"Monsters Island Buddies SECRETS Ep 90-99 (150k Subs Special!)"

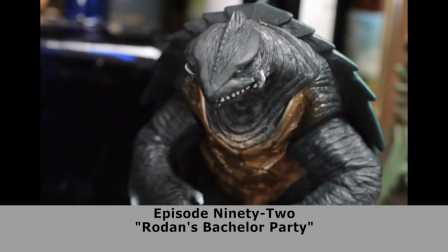I'd asked my brother for some lines from Gamera, and for whatever reason, he sent them to me like he always does, but for whatever reason, the quality wasn't good.
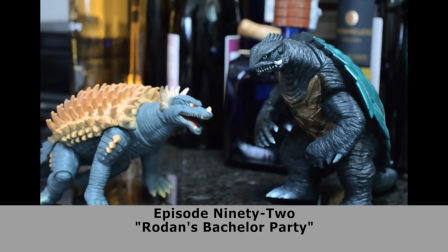And I was in such a rush to get this episode out that I just said fuck it and had no pride in improving that.
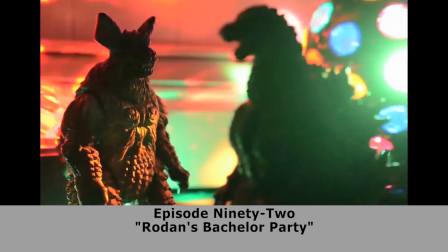Don't be like that. Have pride. Ah, it's always so fun to do scenes at Seasar's palace.
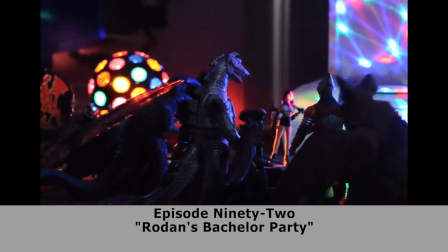My cameras never liked it, though. The lighting always screwed with the lenses, and I might have got some dead pixels on some older cams learning that the hard way.
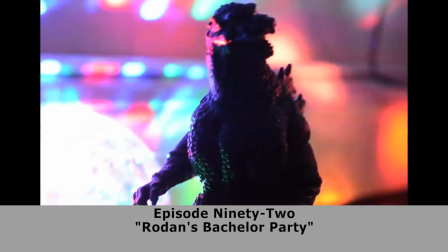Hey Jet, isn't that your ex-wife?
Here's a callback to, what is it, episode 8?
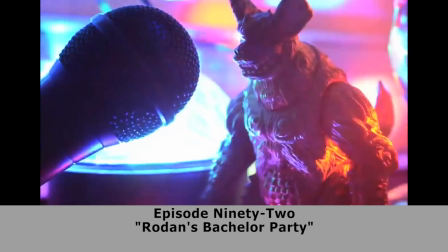When he has a lightning-fast marriage to Hedorah?
Please welcome to the stage this weird mosquito-looking thing.
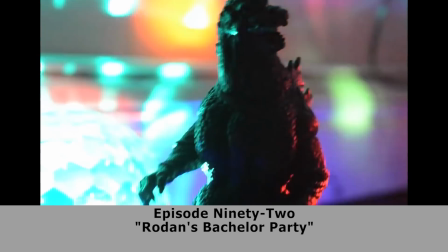She. Hey Rodan, isn't that your ex-girlfriend?
I think this is the second time I ever acknowledged this relationship.
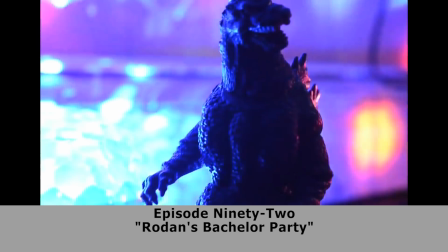The first time being in a mailbag question.
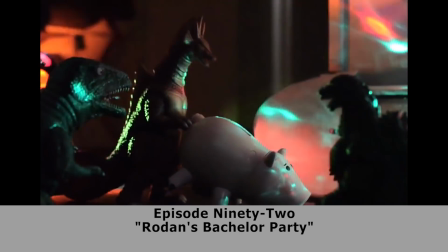It's Titansaurus humping ham from Toy Story.
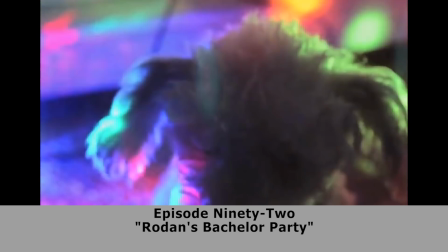oh there's india again good boy look at him getting his money relax jet i was here
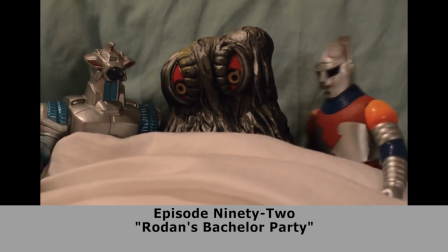it was a really good foursome hello foursome who was the fourth it ain't a party
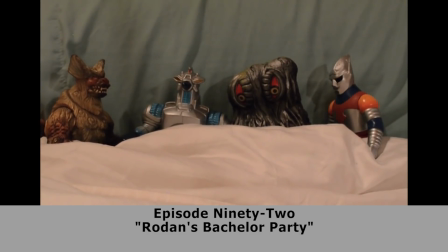at seesaw's palace till everyone's got clamadia so i
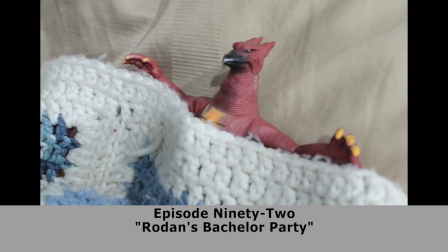remember sending ron the lines and he said chlamydia like clamadia and i
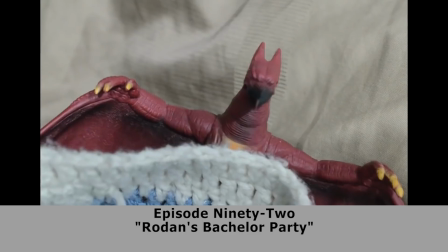thought that was a really funny way to have king seesaw say it so i didn't change it. And honestly, I don't know if he said it funny like that on purpose or not.
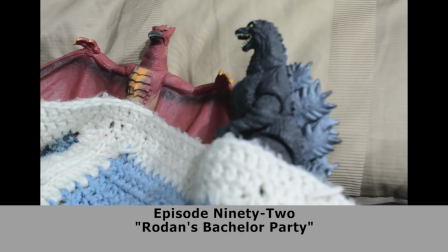I like to think he did.
You only made out a little bit.
I didn't want to end the series without Ronan and Godzilla making out at least once.
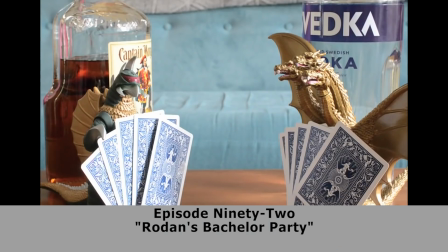Come on. God.
And then we call back to the very, very first episode, but we swap out the monsters.
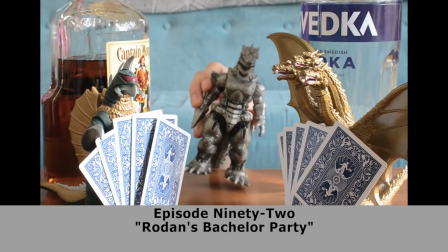And how many times have I called back to this first card game? But a lot of the dialogue here is even the same.
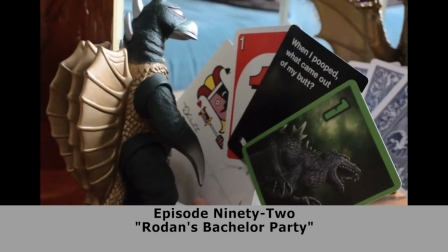Look at how Gigan's hand is just cards from all these different sets we got one from cards against humanity one from uno one from that godzilla
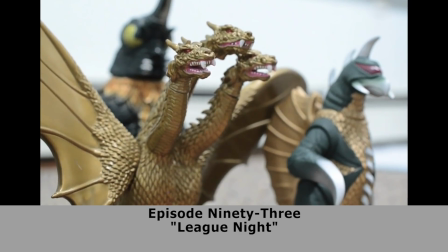smash game okay so every once in a while i do an april fool's joke where as time goes on i'm not sure people understand what parts are
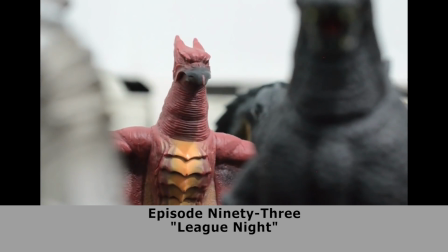the jokes anymore uh league night is entirely a joke because around this point in this show's history it's been on long enough now
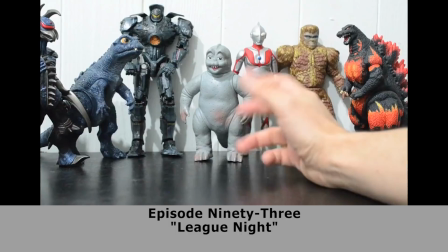where you got the purists who inevitably will be like oh you know it was better in the beginning and i get i get that way with properties too and you
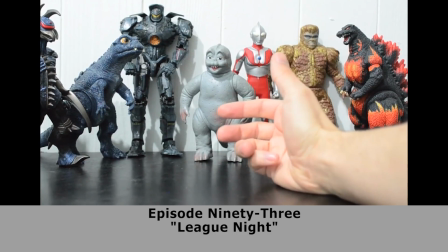know it's better in the beginning not because of a decline in quality but because in the beginning it's new and fresh so similar to what i did with the
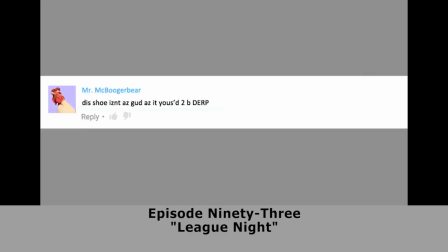april fool's video all secrets revealed what i wanted to do here was keep setting up really big plot moments and then interrupting them with nonsense so yeah this comment from mr mcbooger bear is 100 fabricated i made it up in photoshop
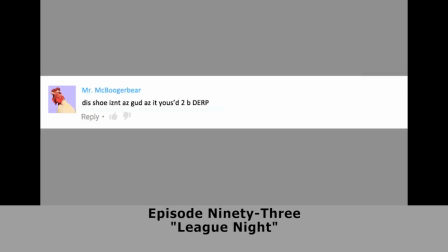there's no mr mcbooger bear this comment isn't real i was never butthurt about this comment or comments like it.
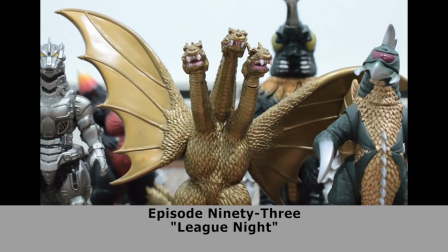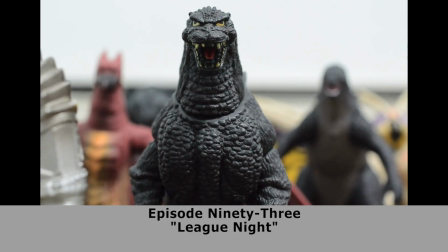Here's King Ghidorah summing up the entire series just randomly. And I like these moments where Godzilla 2014 still has a little manila in him.
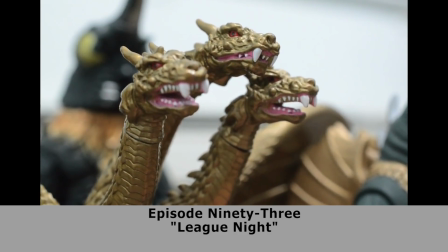I think I was winging this. I think I went by memory.
Uh, yes, a vodka seltzer.
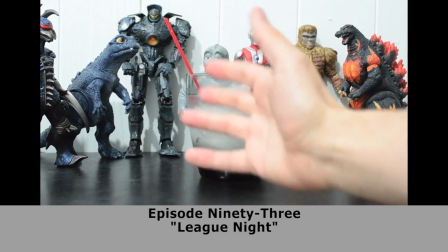I think that was just, I think that was just a regular water. I think the house was dry when I filmed this.
The Mutus!
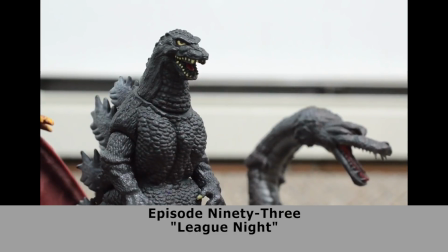Oh no! Mutus! Look! That one's about to say something! Ugh.
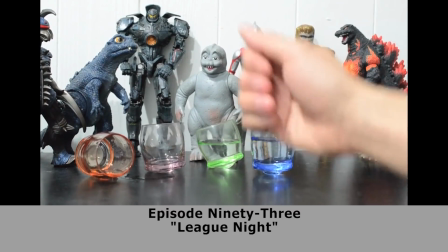Hey, we got a couple of Mutus, and I know they've been on the show physically by this point, they just haven't said anything yet.
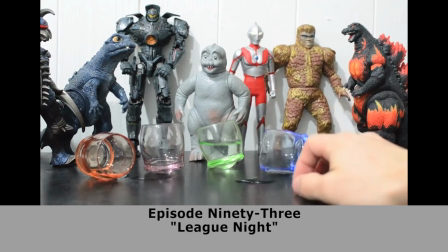And again, this is an April Fool's video, so I'm just doing what I do and teasing all the things you want to see, but interrupting them with things you don't want to see.
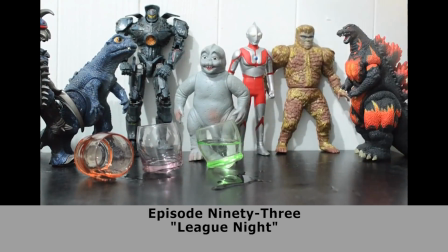Oh, these shot glasses sucked because they didn't stand up right.
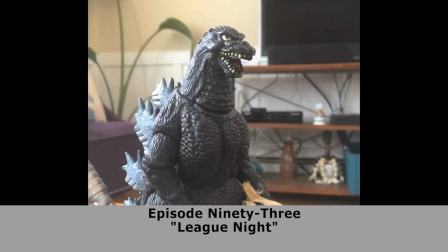But this whole thing was an excuse for me to try to make a season one episode and try to, like,
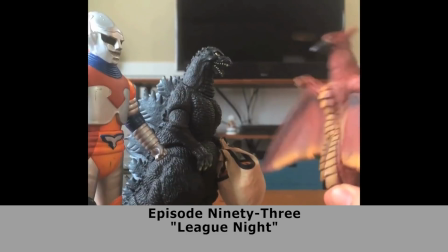talk like the characters used to talk and make them just feel like they used to feel, just to see if it was possible.